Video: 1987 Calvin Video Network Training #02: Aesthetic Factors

Now that you have been technically trained, we can move on to the aesthetic aspects of a news remote. First of all, you should understand the basics of visual composition in video.
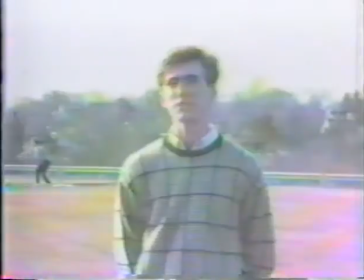(0:41)
To begin with, when you are framing up on a subject, try to keep the eyes on a line 2/3 of the way up from the bottom of the screen. The eyes are the most important feature of the face, and if they are either too high or too low, it will seem unnatural to the viewer.
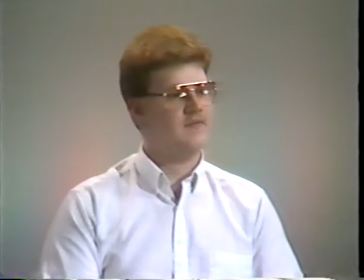(0:56)
The same goes for look space. If the subject is looking off to one side of the camera, frame his head up in the opposite direction.
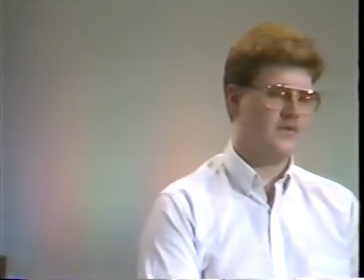(1:03)
Otherwise, he will appear crowded and unnatural to the viewer. Another aspect of visual composition is video space. Since video is a two-dimensional medium, the cameraman must try to incorporate a third dimension to the shot. This can be done by using angles and textured backgrounds. As an example, consider a standard interview.
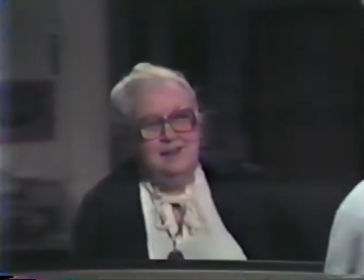(1:25)
It is much more appealing to see an over-the-shoulder shot of a subject than a straight-on-two shot of the talent and the subject facing each other.
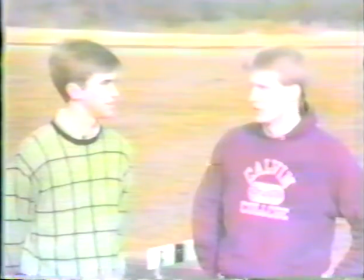(1:33)
An over-the-shoulder shot allows for a close-up of the subject's face, and it avoids the flatness of perfect symmetry. Another way to give 3 dimensions is by using textured backgrounds instead of a flat one.
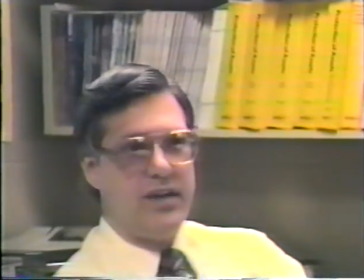(1:46)
Especially if you're inside, try to shoot with your subject in front of something that has 3 dimensions and variation, such as a bookcase. Beyond knowing the basics of visual composition, you must also understand how to shoot footage that you can later edit into a coherent product. This is an important point. You are shooting footage, not a finished product. Think in terms of post-production. You can shoot your segments in any order, and then edit them together later. Once again, let's use a standard interview for an example.
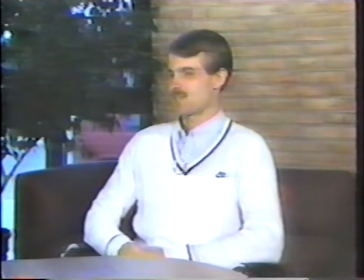(2:17)
During the entire interview, keep your camera on a close-up of the subject as he answers the questions. It's a good idea to use as many close-ups as possible.
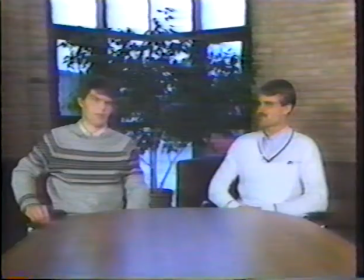(2:26)
After the interview is over, get a 2-shot of the talent asking the subject the first few questions,
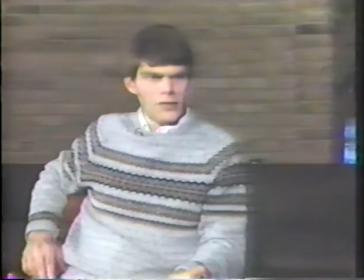(2:32)
and then after that, get a close-up of the talent asking the rest of the questions. When you edit these 3 segments together, you can make the interview look like a 2-camera shoot.
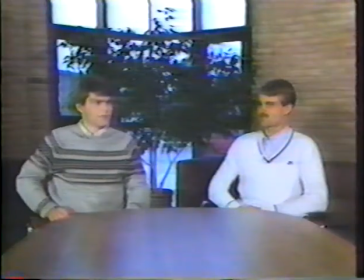(2:42)
First, use the 2-shot of the first question for an establishing shot, and then alternate the talent's questions with the subject's answers.
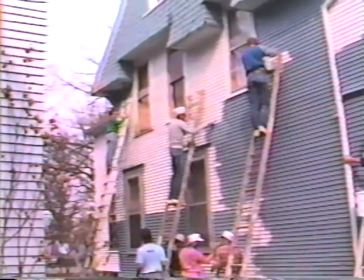(2:50)
When you are shooting footage, it's also a good idea to get a few transition shots of some action or interesting scene that pertains to the remote.
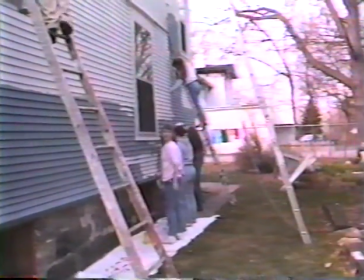(2:58)
These can be inserted over the subject's longer answers to keep things happening on the screen. Finally, you can get your opening and closing statements. When doing your opening statements, don't ever welcome the audience to the remote or say, "I'd like you to meet so-and-so," or "Thank someone for speaking with us today." At least don't do it on camera. Try to be as professional as possible. And to review, remember to keep eyes on a 2/3 line and to give a subject look space.
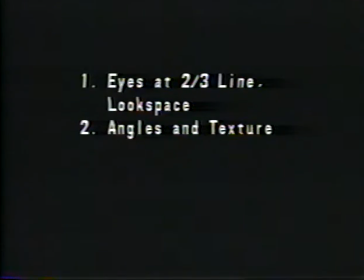(3:27)
Use angles and textured backgrounds to give depth to the screen. And when shooting footage, don't be afraid to do things over and over with different camera shots so that you can edit them together later. Finally, remember to keep your opening and closing statements as simple and professional as possible. All you need to say is, "This is Stephen Koster, CVN News."